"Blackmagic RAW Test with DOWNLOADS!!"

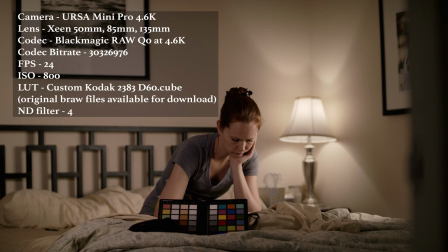[0:00]
We're doing some B-RAW tests for an upcoming web series and my wife, Tricia,
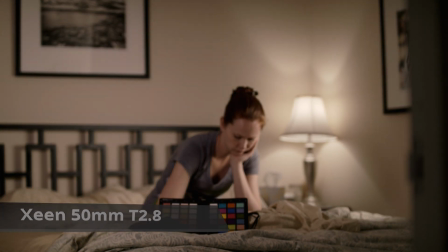[0:06]
was again kind enough to help us out, but also a good friend of mine and great DP here in New York City and collaborator, Nathaniel Brown, came over to help us find a look for the show.
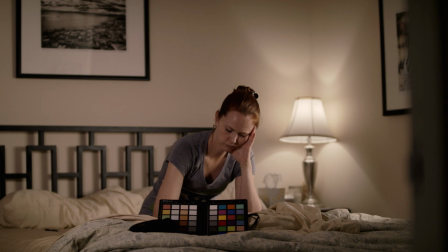[0:17]
And at the same time, he tested out a new production monitor that he's using and that was immensely, immensely helpful.
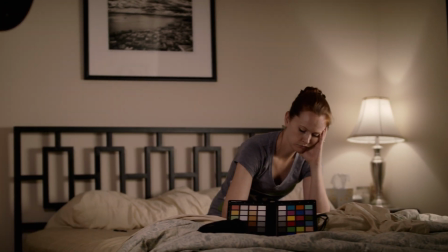[0:25]
I put his info below so that you can check out his Instagram to see when that review will be posted.
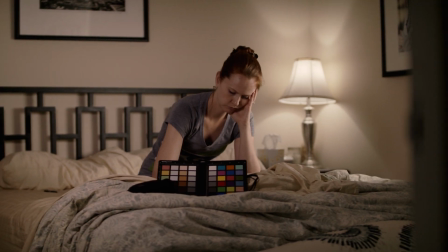[0:34]
So, yeah, again, thank you to both of them for helping me out. And this first shot here is a 50mm zine, a 2.8,
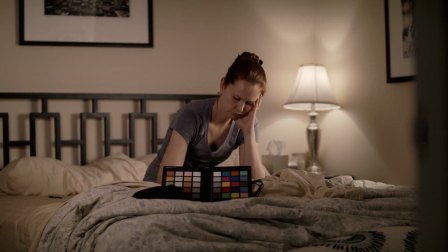[0:42]
and one suggestion Nathaniel had for this look was to put a tungsten bulb, right now a daylight bulb is in that lamp.
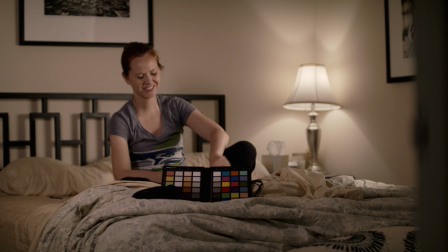[0:50]
He suggested putting a tungsten bulb in that lamp to kind of help get that warm look that I want.
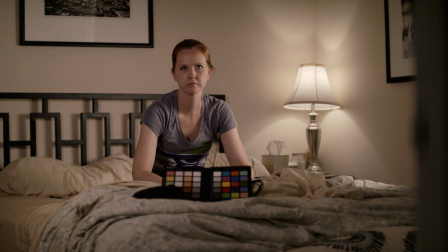[0:57]
And also it would be a nice contrast to all of the daylight lighting that we have going on inside the room. What you looking at, Tricia? What are you looking at? You eyeballing me? Anyway, then we moved from the 50 to the 85.
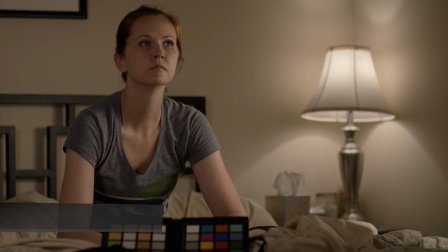[1:14]
And I actually really like the 85. You really get a sense of the room still. it's a close-up.
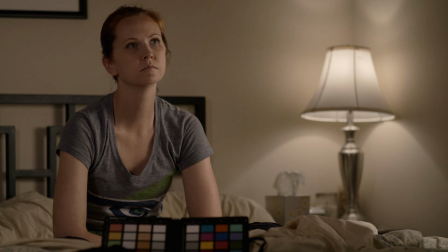[1:22]
Again you could see more of what's going on with her and this is the 135 and I'm not sure how much I would use this 135.
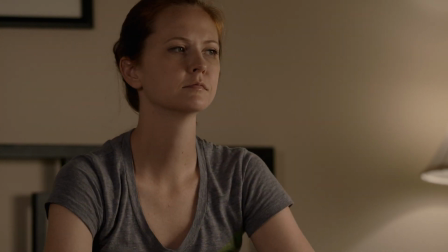[1:30]
I'm losing the sense of the room again we kept the camera in the same place just for simplicity as we were doing the lighting test so maybe if
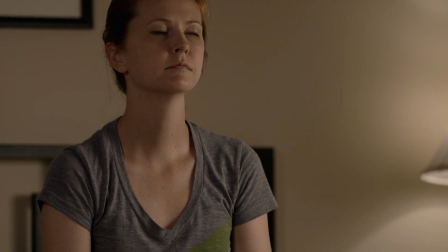[1:37]
I frame this differently I'd be a lot more happier with it but but right now that 85 kind of jumped out at me as a
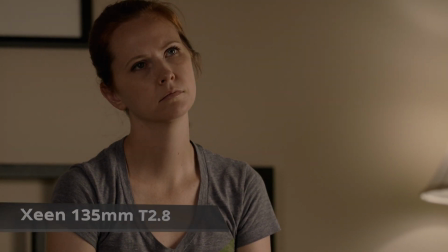[1:43]
good close-up lens to use for the web series. The 50 was really nice.
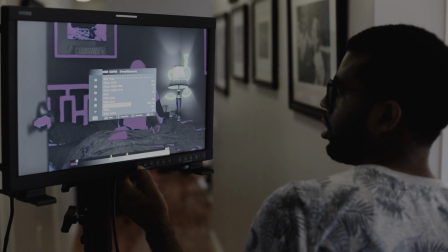[1:49]
We also have a 24. Oh, and this is the OC monitor that Nathaniel was trying out.
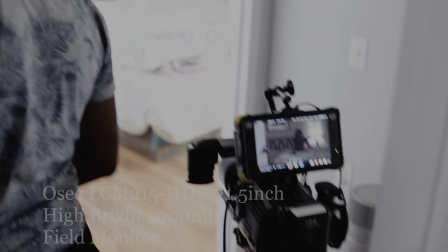[1:55]
So again, make sure to check out that review when that comes out.
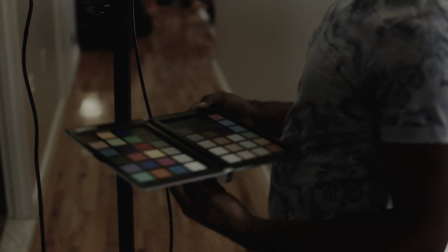[1:59]
You know, it's one of those things as an independent filmmaker, you kind of wonder how you made it without these things, and you just make do with what you have, of course.
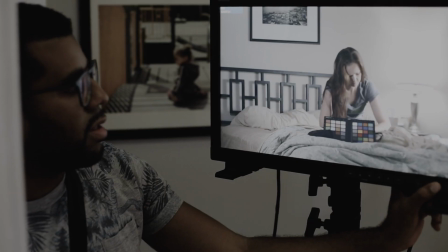[2:07]
But when he brought this over, this was, it was unbelievably helpful to have this.
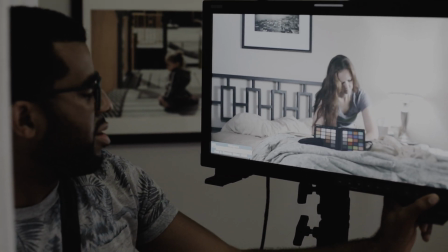[2:12]
You know, we went through the looks and the LUTs, and just to have a screen that size to kind of view everything and to see what's going on,
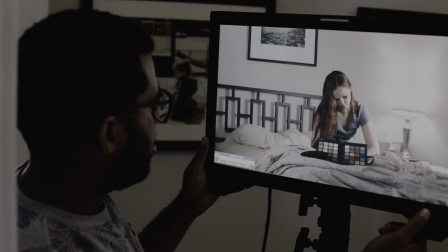[2:20]
you kind of get a sense of at least what it would look like on a large television.
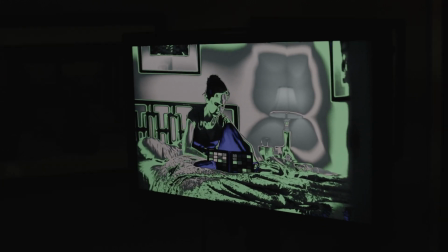[2:26]
And this is the false colors, and we took pictures of this so that we could recreate the look when we come back to shoot this.
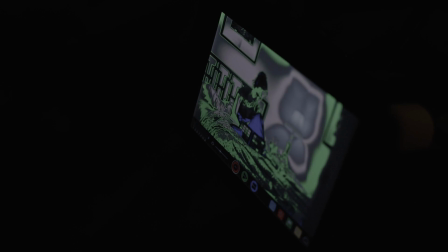[2:32]
All right. Thanks for watching. Robert Manning, Jr., alphanomegafilms.com, and I'll talk to you soon.